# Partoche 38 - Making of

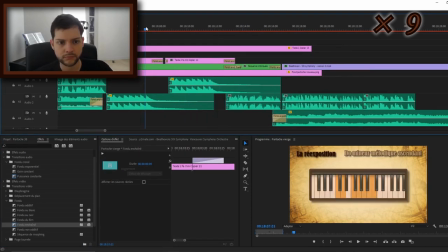Et vous le voyez, le clavier, là, il a fallu le recadrer aussi.
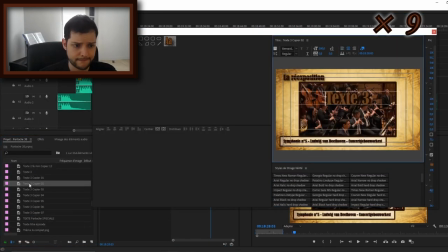Et lui mettre une petite teinte orange pour matcher un peu avec la colorimétrie générale de mes vidéos, quoi.
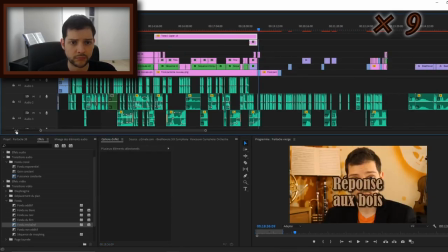Ici, on a du petit texte à synchroniser avec la musique.
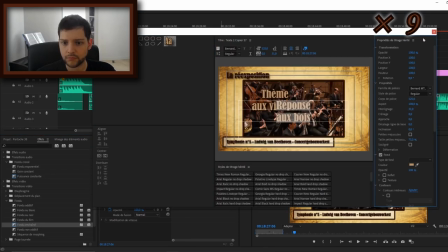C'est quand je montre que parfois les motifs sont alternés entre violon et bois.
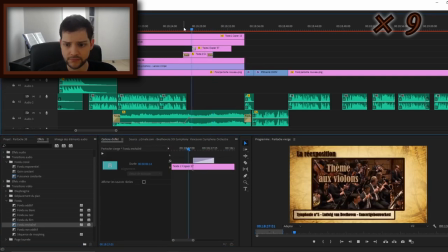Donc, quand on entend le violon, je mets le texte. Thème du violon, quand on l'entend au bois,
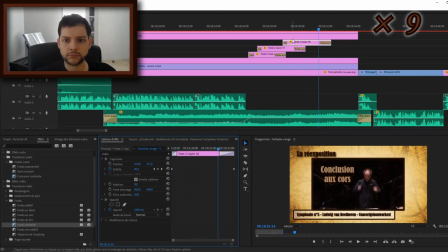je mets réponse au bois et je les synchronise au bon moment et je les place aux bons endroits et toujours avec les petits fondus
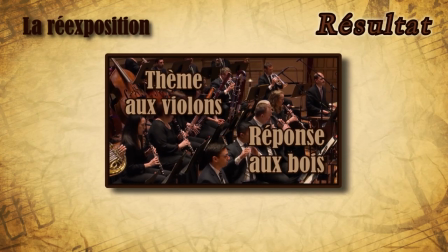pour qu'ils apparaissent de façon assez fluide.
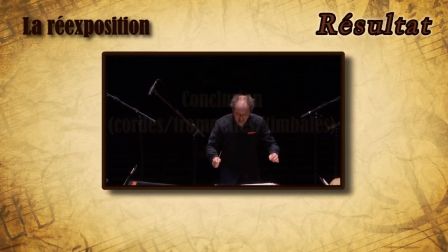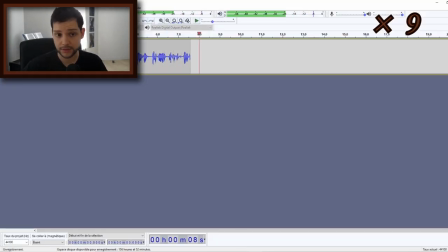Et puis là, comme vous le voyez, je reprends mon micro comme je suis en train de faire maintenant et j'enregistre une voix off additionnelle comme ce que je suis en train de faire là sur Audacity.
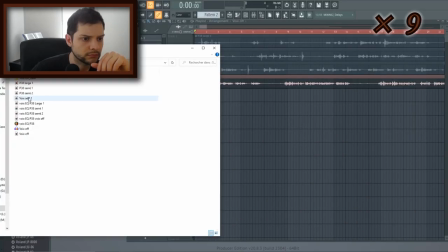Parce que j'ai dû me gourer ou dire de la merde ou j'en sais rien.
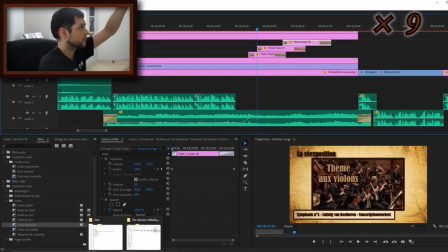Donc après, une fois que j'ai enregistré ce petit bout de voix, je le remets sur FL Studio pour le mixer un peu, pour faire un EQ dessus, pour que la voix soit un petit peu plus propre.
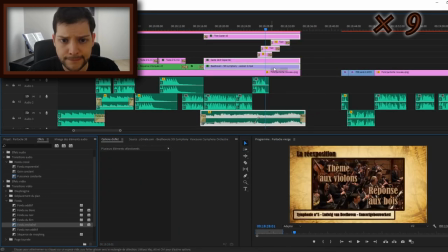Et je la remets dessus, ni vu ni connu. Et là, on va terminer avec un dernier type de séquence.
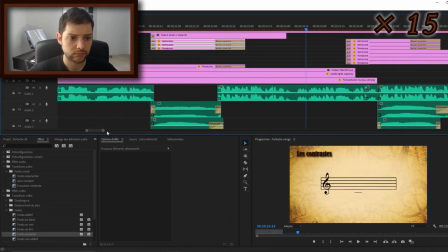C'est une portée aussi, mais quand je ne crée pas la portée directement sur Melody Assistant,
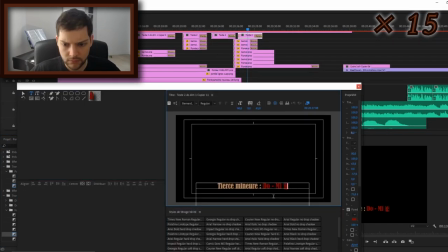mais quand je crée une portée de toute pièce à partir d'une image de portée vide avec fond transparent, puis une ronde,
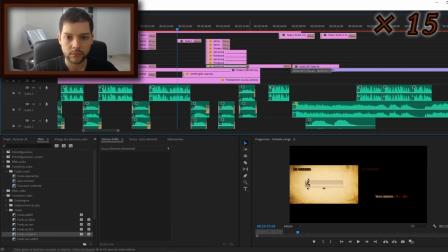une note ronde vide avec fond transparent que je place à l'endroit où je veux sur la portée, et pareil pour les dièses, les bémols et tout ça.
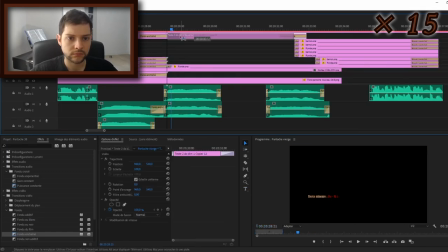Ça, je l'utilise beaucoup dans Musicam Scribere aussi.
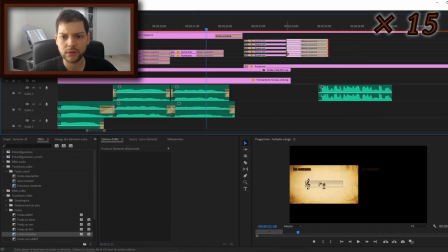Donc là, le texte, évidemment, aux bons endroits, qui dit les bonnes choses, donc il faut que je vérifie, et ça c'est une source d'erreur immense.
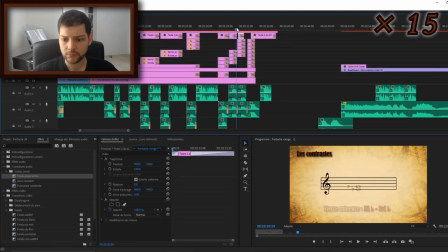Et voilà, chaque note, quand je veux que cette note apparaisse, je la mets là, je la mets là,
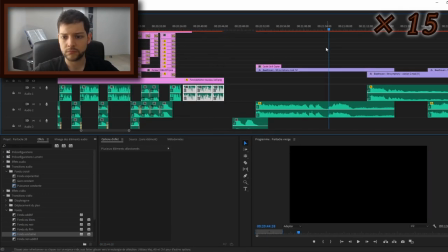je la fais apparaître avec des fondus, je la fais disparaître avec des fondus, il y a des fondus partout. Mais au moins le résultat,
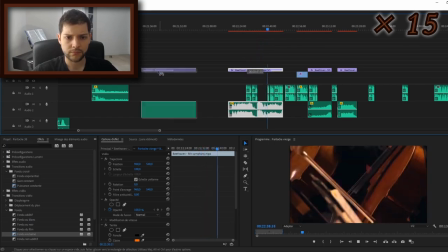moi, il me plaît, donc c'est le principal. Mais en tout cas, voilà, ça prend du temps, et là on est en x15, hein. Je vous mâche un petit peu l'épreuve.
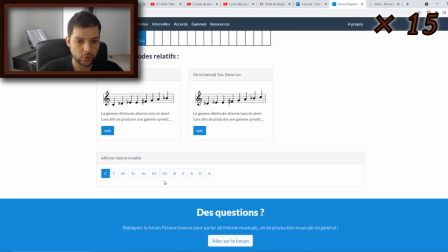L'apparition, la disparition aux bons endroits, et l'audio qui correspond aussi à chaque fois. Et on vérifie aussi à chaque fois, si je dis pas de la merde.
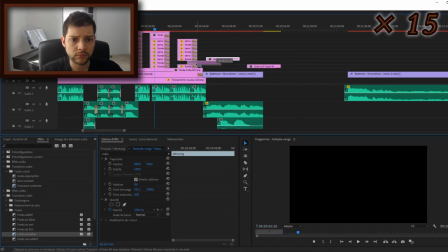Là, en l'occurrence, c'est l'écriture orthographique de l'accord.
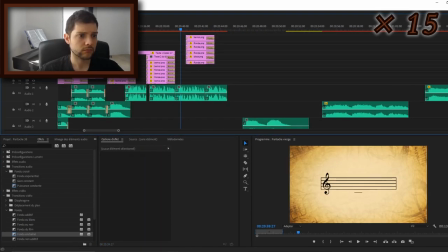Parce que je suis pas un expert, j'ai pas l'éducation de toute cette théorie musicale.
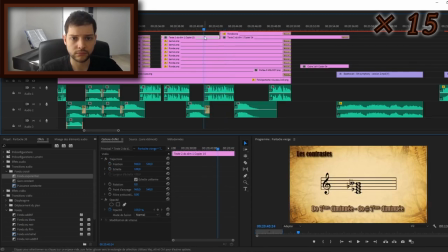D'ailleurs, ce script a été relu par un expert qui a fait musicologie,
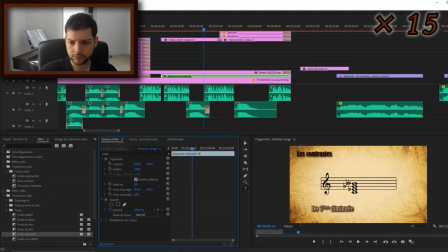et il a suggéré aussi des choses, donc ce que je dis normalement est plutôt validé.
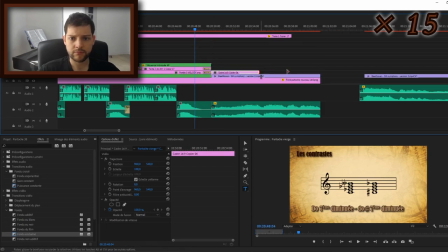Mais au montage, je fais encore parfois des erreurs. D'ailleurs, j'ai dû rechanger des choses, je m'étais gouré.
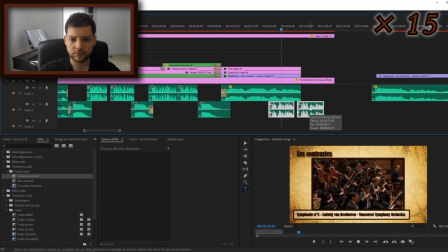Donc c'est toujours assez compliqué. En tout cas, on arrive sur la fin, et donc... J'espère que, surtout, ça vous a plu.
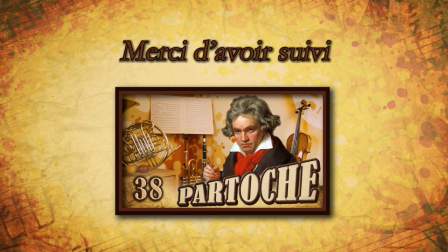Je vous remercie d'avoir suivi, voilà. Et dites-moi en commentaire si ça vous a intéressé. Je suis vraiment très content d'avoir partagé ça, je vous jure. C'est quelque chose qui me tient à cœur. Donc, commentez, n'hésitez pas, likez, et puis on se dit bientôt, hein, à bientôt pour des prochaines vidéos. Allez, salut, gros bisous.